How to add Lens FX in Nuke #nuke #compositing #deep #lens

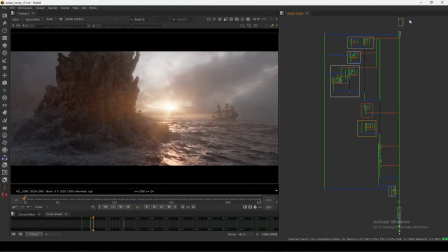[0:00]
Hello everyone, welcome back to our channel. And today in this video, we are going to talk about the lens effects in Nuke. So recently I did this full CG comp tutorial / breakdown video. So in that one, I show you the entire script. In this one, I use the lens effect,
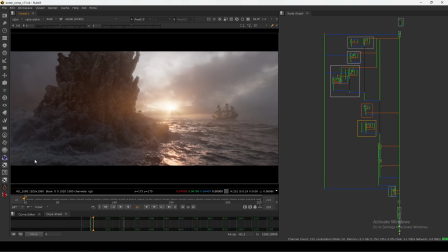[0:16]
which we basically simulating the camera characteristic when we are actually shooting this kind of shot through the actual camera. So what is the lens effect and why we have to consider that one when we are comping any shot in Nuke,
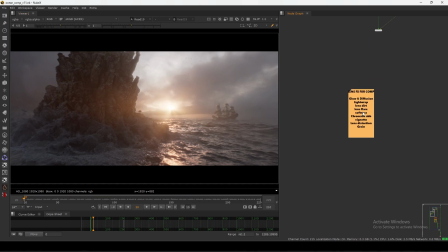[0:31]
especially when it comes to the CG part. So as you can see, I have a sticker here.
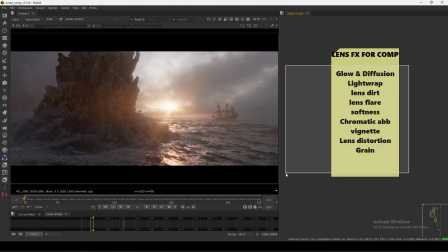[0:36]
So as you can see in this one, I rated down the some of the lens effect you should add while you are comping. So as you can see, so the glow and the diffusion. So the glow also is a lens effect. You can say that, because in real life we can see the glow, but when we see through subject through the camera,
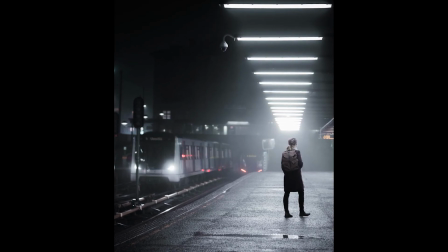[0:55]
you will see the glow is different looking and it's behaving differently slightly.
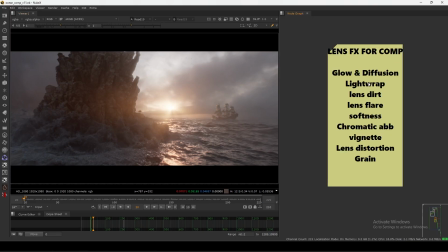[1:00]
And the diffusion also you can see in this scene, and the light trap. So the light trap also is a lens effect.
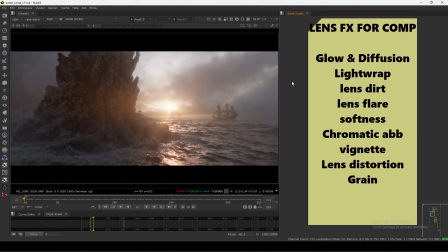[1:06]
I mean, it's not happening in real life, so when we see through the camera, that time we can see.
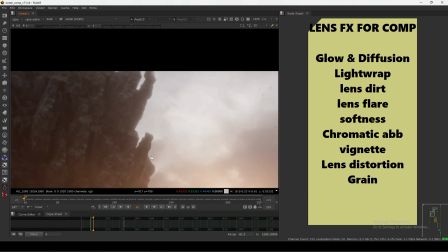[1:11]
So as you can see in this one, I added this light trap effect in here.
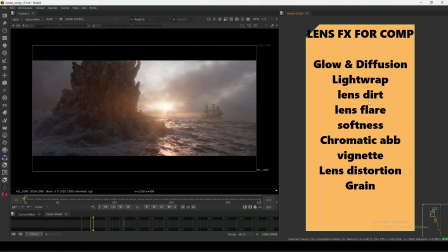[1:15]
And this lens dirt, as the name said, lens dirt, so it's based on the camera lens.
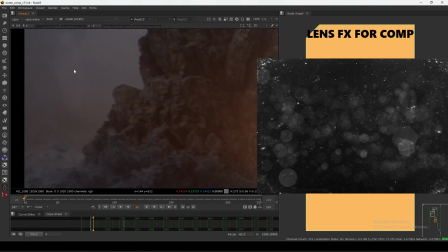[1:20]
You can see I added some lens dirt here and here. I will show you in this comp.
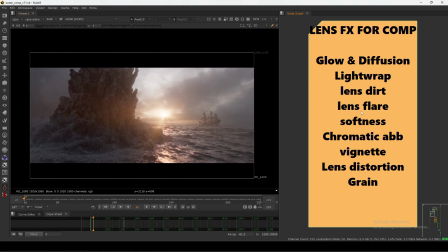[1:25]
And now the lens flare, obviously everyone know the lens flare. So this is the lens flare we have here.
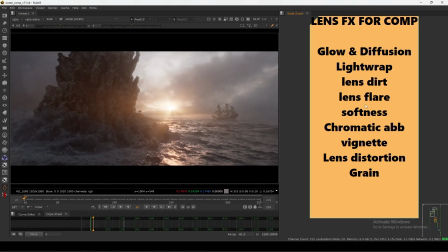[1:31]
And the softness, so the softness means how much sharp your image is.
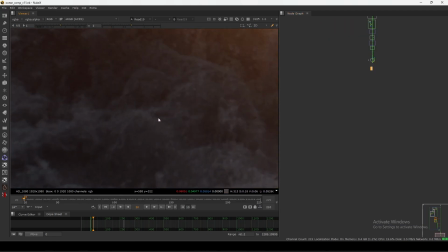[1:35]
If I zoom in, you can see this thing is not pixel sharp, okay? But if I show you the actual CG of this thing now, now you can see it's way too sharp.
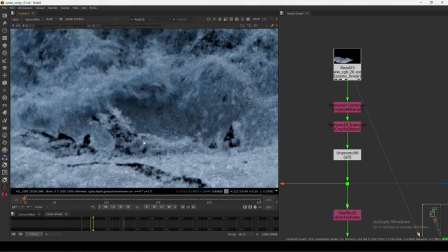[1:48]
I mean, you can see the every pixel, right?
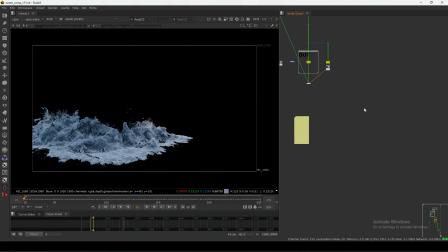[1:51]
But in reality, if you check any photography image or any video, that thing is not pixel sharp.
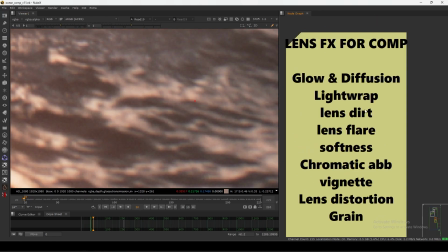[2:00]
We have to add some softness. So this is the thing, we need to add softness, just like we can add 1 or 2 pixel blur.
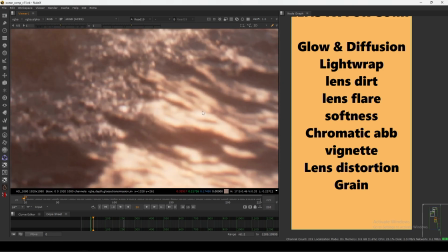[2:07]
So everything should be, even if the thing is in a focus, it should have some kind of softness. And then we have this chromatic aberration. So the chromatic aberration is also a very lens effect.
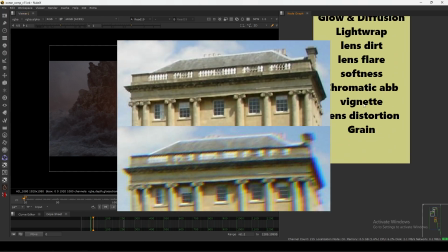[2:21]
So this will happen mostly of this anamorphic and the wide angle lens.
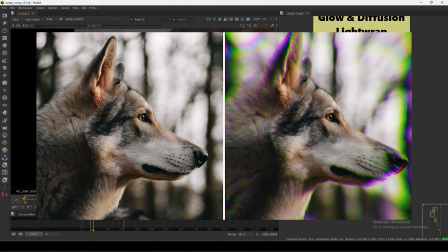[2:27]
So in this one, I also added chromatic aberration.
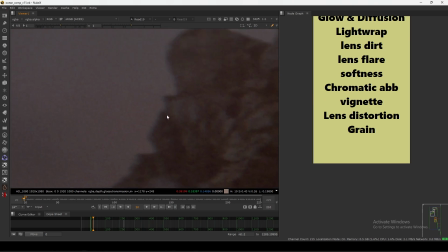[2:30]
If you can see, we can see some coloration in the edges, as you can see, and it's mostly happening to the edges.
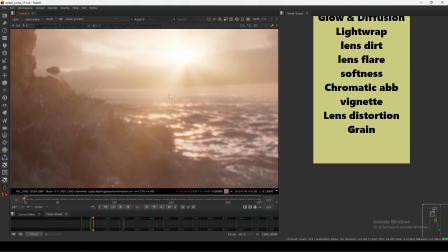[2:36]
I mean, this outer side, you will not gonna see them in the center part. You only see in the edges.
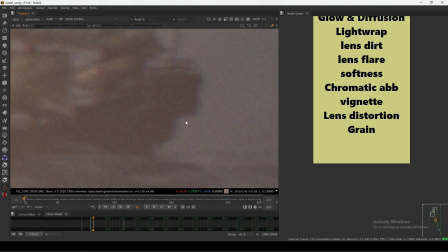[2:42]
You see this shape. As you can see, I added a chromatic aberration here also. And then we have this vignetting.
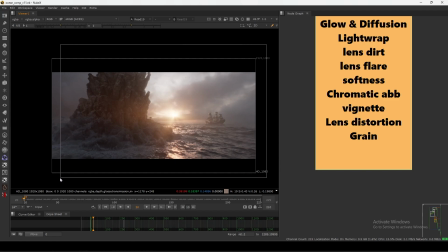[2:48]
So unfortunately, I didn't add this in this scene. So it's basically like you have to darken the edges.
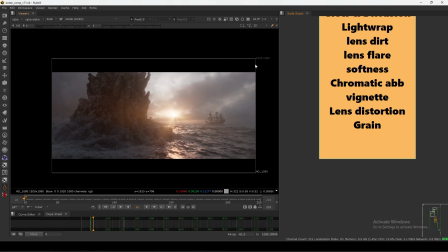[2:54]
I mean, this side, I mean, this circle shape, these edges you can darken. So it's vignetting.
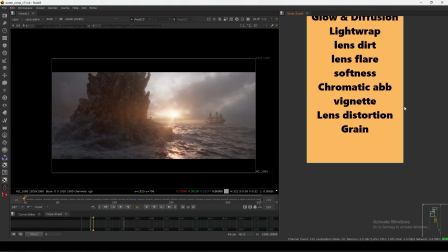[2:59]
And obviously the lens distortion, everyone knows, added a lens distortion,
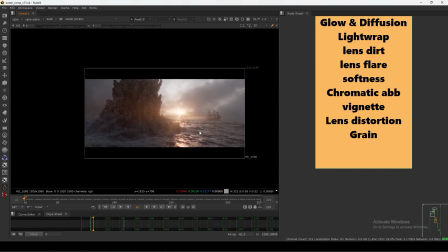[3:03]
because every lens have some amount of lens distortion, especially the wide angle lens have a lot of lens distortion.
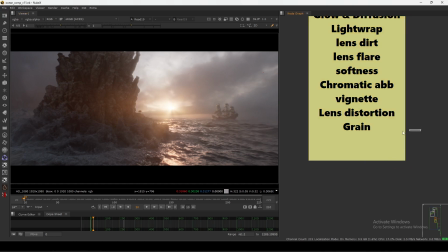[3:09]
So I added a lens distortion in this one also. And the lastly, the grain. If you zoom in, as you can see, we have a grain here.
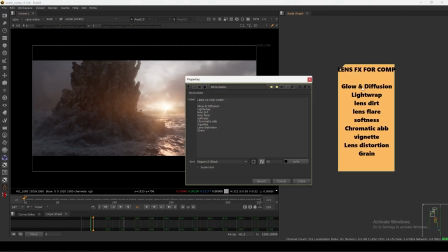[3:15]
So let's see the one by one. So as you can see, the first, the glow and the light trap and the diffusion thing.
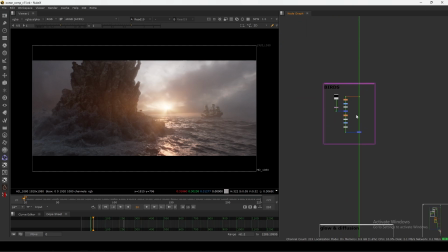[3:22]
So if you check this comp here, I will show you. So till here we don't have any lens effect, okay?
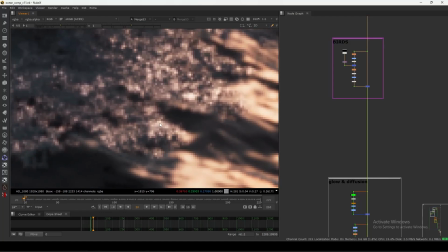[3:28]
If I zoom in, as you can see, everything is pixel sharp. You can see the individual pixels here.
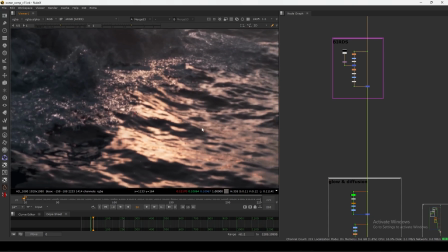[3:32]
And I think I added defocus, that's why this one is getting this kind of blur.
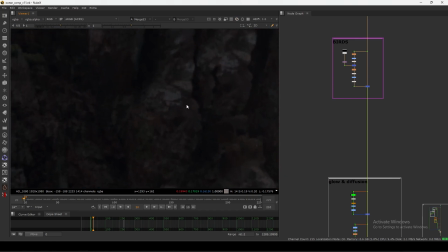[3:38]
But everything is sharp. There is, as you can see, there is no softness here.
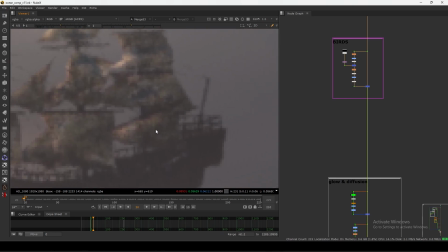[3:44]
And also the far one, as you can see the pixel line. Even you can see this one.
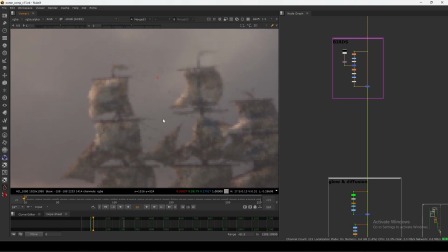[3:49]
So if you are that far away, you can't see these things, these lines. So we need to add some kind of blur.
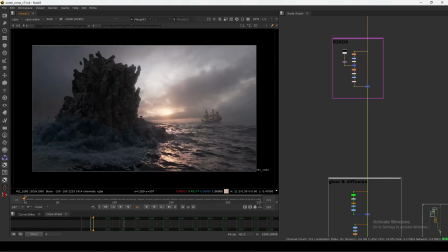[3:56]
In the sky, it's already there, as you can see. We have some softness and all that stuff. So till here, I have my comp here. All these things are lens effect, except the camera shake. Camera shake is not, we are not calling it's a lens effect.